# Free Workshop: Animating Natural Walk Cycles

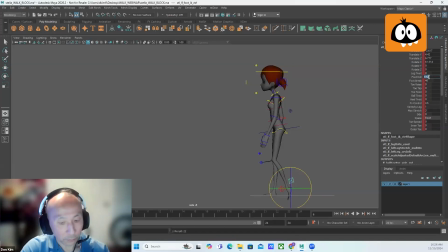1466s
the passing foot dragging back. The reason why you want to have the passing foot look like it's dragging is because you want to get
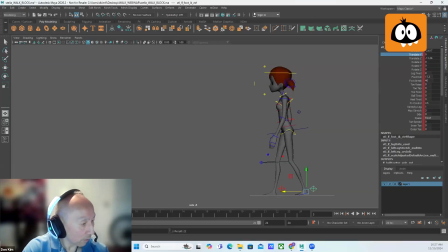1482s
that feeling that the foot kind of rolled off its toe as it came off the ground. Like, you don't want it to feel like the foot just kind of lifts off the ground. You want to have a nice sense of like pressure along the length of the foot. so that when it comes off the ground, it's actually rolling off its tip.
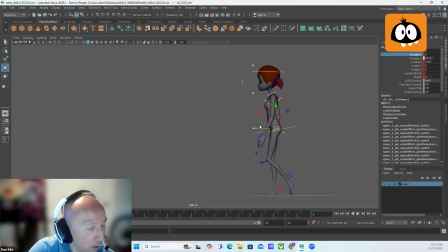1502s
So again, here you want to make sure that the cog is right above that weight bearing leg.
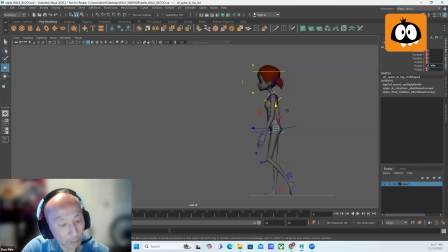1510s
And then we're going to zero out the Y rotation and the hips and then the shoulders, because at this point, the legs are parallel to one another and the arms should be pretty much parallel to one another. So we don't have to have any Y rotation at that point.
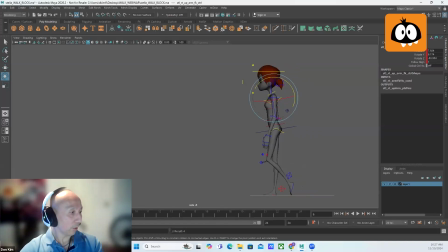1528s
Just like that. So contact, extreme down, pass position, right? And then we're going to go into the extreme up. So the extreme up
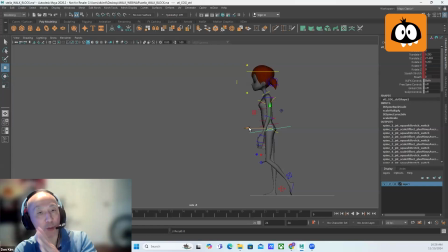1538s
is the character is a bit off balance at this point, because once you pass the pass position, you've kind of committed to the next step. So at this point, she's off balance because she knows she's going to take her step. So it's okay that her center of gravity is now offset from her weight bearing leg.
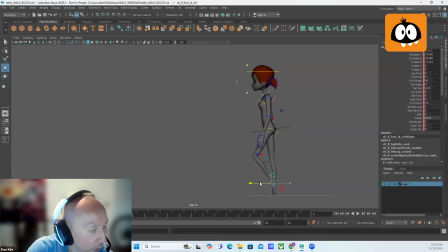1558s
And then we're going to swing this lower leg through like this. So the thing that you want to avoid at the extreme up is that you don't want to have the knee too high up or too far forward.
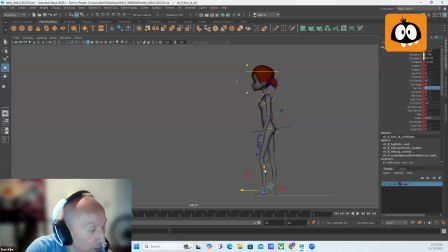1575s
Now, the reason why is because in a vanilla walk, you need to have 2 frames of straight leg at the contact or leading into the contact, because 1 frame isn't enough for that straight leg to read.
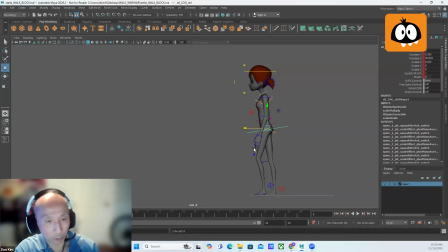1590s
So you need frame 12, which is the contact pose, and you need frame 11, which is the frame before. Those 2 frames need to be straight. It needs to be a straight leg. So basically, you only have 1 frame, which is going to be frame 10, to ease into that straight leg.
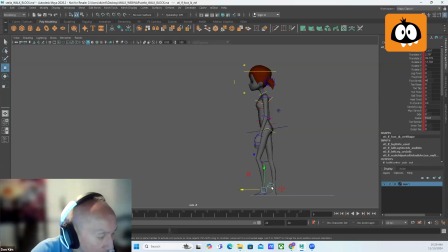1606s
If you have this passing leg too far back like this, what's going to happen is that you have a big spacing gap to travel over a single frame, and you'll get a pop in that leg.
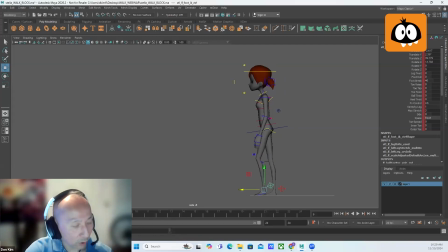1622s
So just to kind of help you to ease into that straight leg a little bit smoother, you just kind of swing this leg through a little bit more, just to kind of get a smaller jump in spacing.
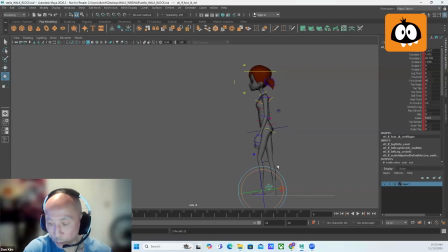1637s
Just as a kind of aside, with spacing and timing, they kind of go hand in hand. So if you have movement from frame 1 to frame 2, and the spacing is nice and big, then it will move faster. But if you have that same
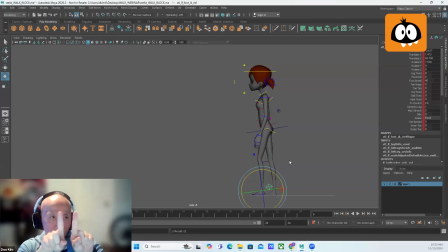1656s
frame 1 to 2, but the spacing is very small, then the movement will be slower. So spacing is something that creates timing. So the bigger the spacing, the faster something moves. The smaller the spacing, the slower it moves, right?
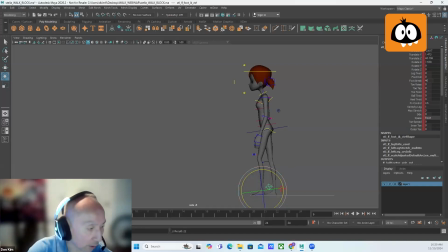1674s
So that's why I'm trying to close the spacing here a little bit, so I can try to ease into the straight leg. And this is more for the splining part of it later, but I'm already trying to set myself up here in the blocking pass to help with that. So then we're going to have, the arms continue to swing.
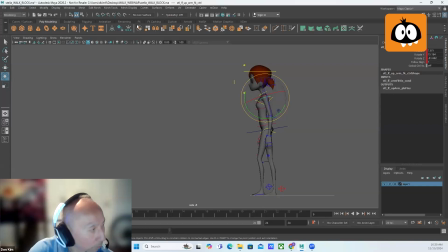1696s
Just grab that curve. No. Here. So extreme up and then back to contact.